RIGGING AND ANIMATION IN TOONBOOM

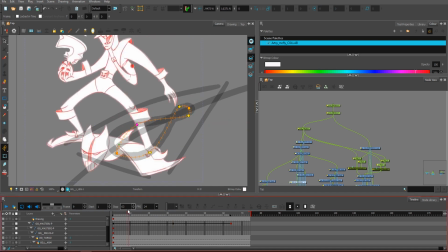So in this configuration here,
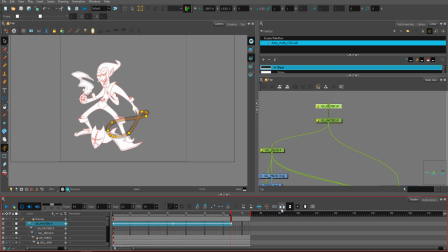I unlocked all the keyframes
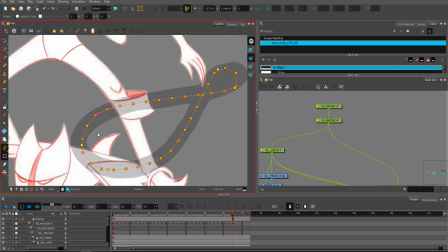and once I was kind of happy with the result,
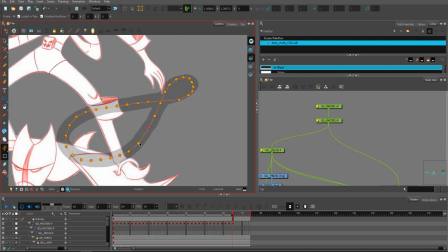I simply put everything on once and just manually,
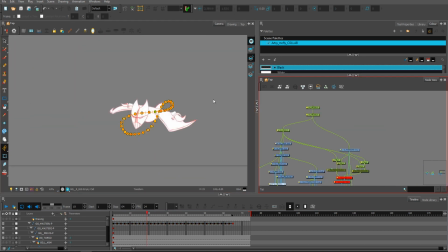manually fix it because Because it's pretty unnatural movement and it's hard to simulate it
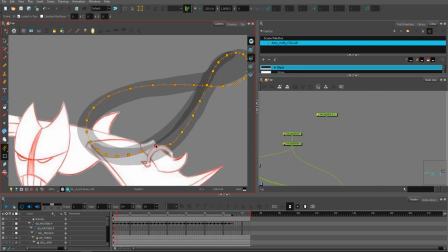with the just animation Just let your computer do this,
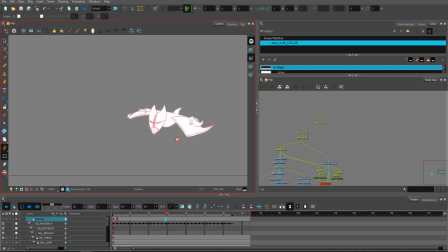it's almost impossible in my opinion And this entire animation
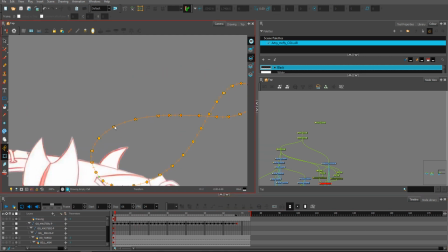was just try and try and try and fix and fix
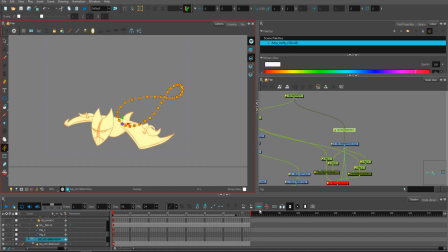As you can see I'm fixing every single detail all along this animation and you will see it over and over Once I was happy with the motion, I was able to add a little rotation, so I added additional peg,
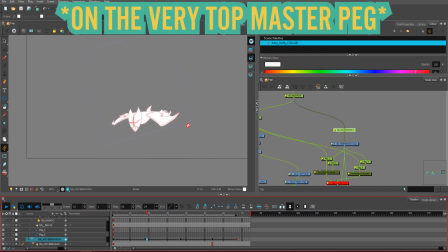because I was animation position on the drawing layer itself. Then I added a peg where I added this rotation.
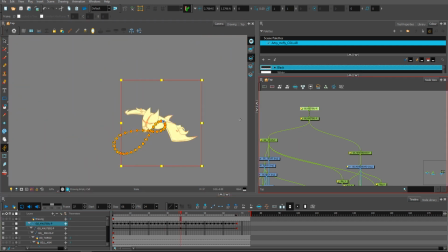I, of course, started with this board because I knew it will be the main part of my animation and it will tell why and how the character is moving.
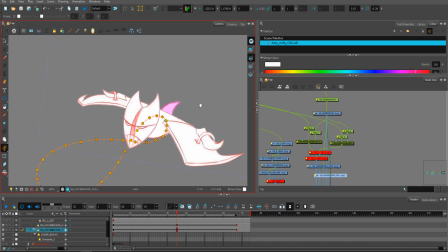I rescaled a little everything when the board is on the back to give a little more depth
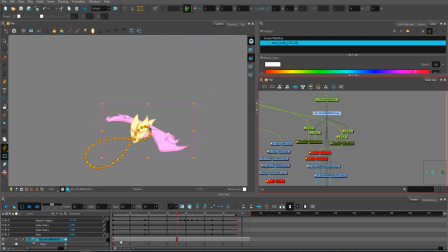and to make that cool nice parallax thing I moved this head and the tail. And I also separated head and tail and moved it to the peg on the top so I could
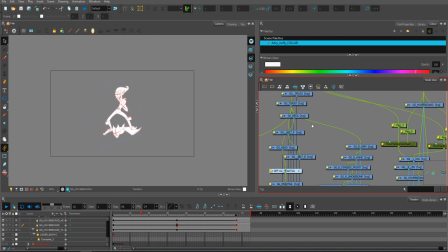add additional skew to the board Then I just checked how it looks like straight from this point and I have to say I was happy about it.
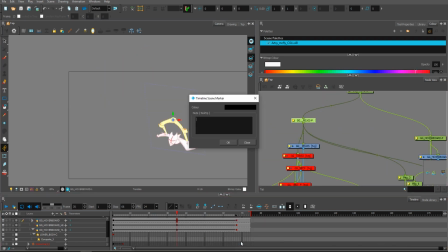I just noticed I did a little mistake So it had to be connected to the drawing layer instead of a peg and I was able
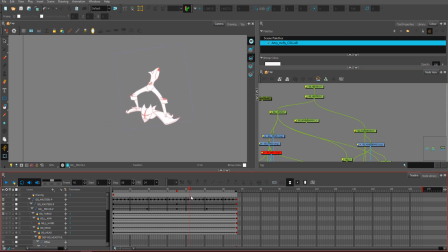to start animating the pelvis I can't say enough how many tries I did to animate this pelvis. It was so hard motion to achieve I cut a lot from this video
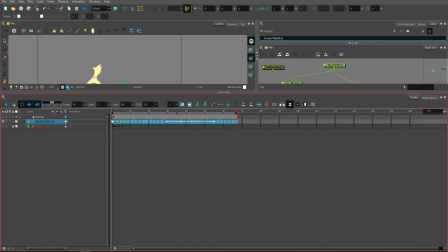It's kind of cool motion and the breakthrough moment for me was when I did that additional peg and that additional pump
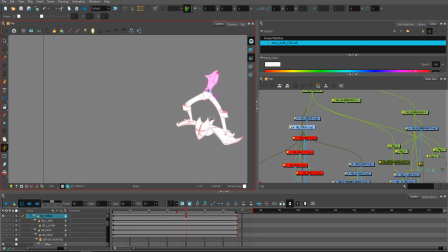from the from for the ball here for the hoverboard which gave it a little more speed and there I knew what I wanted to do and
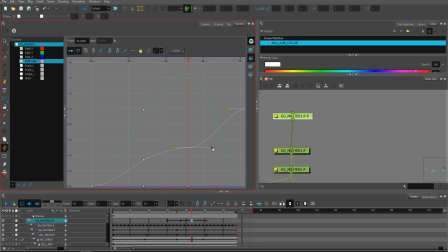it kind of looks like I steer
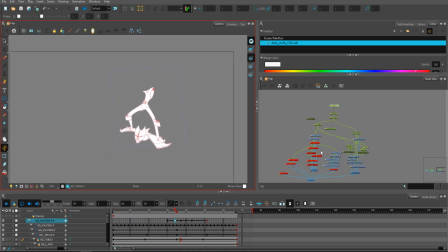this hoverboard with the body itself and it was really, really cool. Here I wanted the character to look at one point So I had the perspective and I draw those lines to
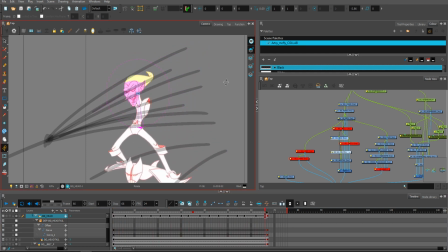Make this character looked in that point and then I was just fixing it a little
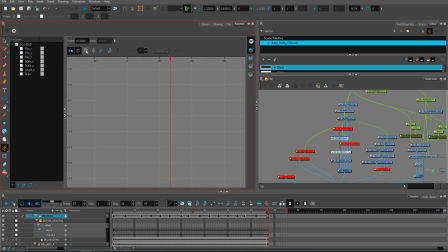As you can see I wanted to talk about it
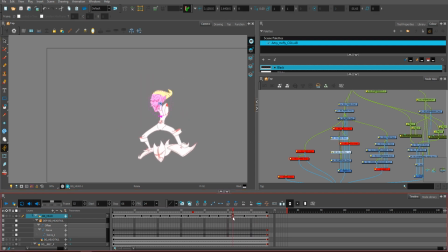I'm using function view in order to smooth out and check if I did any mistakes by adding rotational points to this animation and I really,
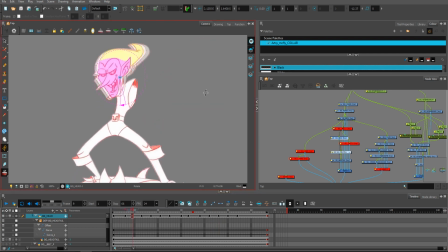really encourage you to use that function view.
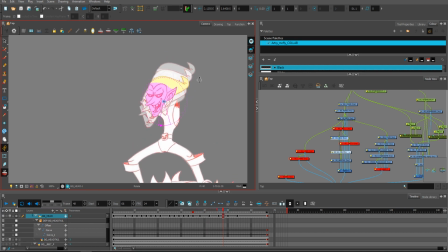I will make a video about it for sure because it is a really, really nice tool. If you look at the 3D character animators, 3D animators,
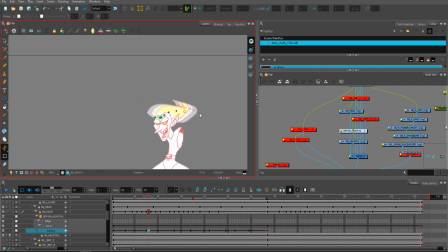they can move around without this tool and this tool is very important.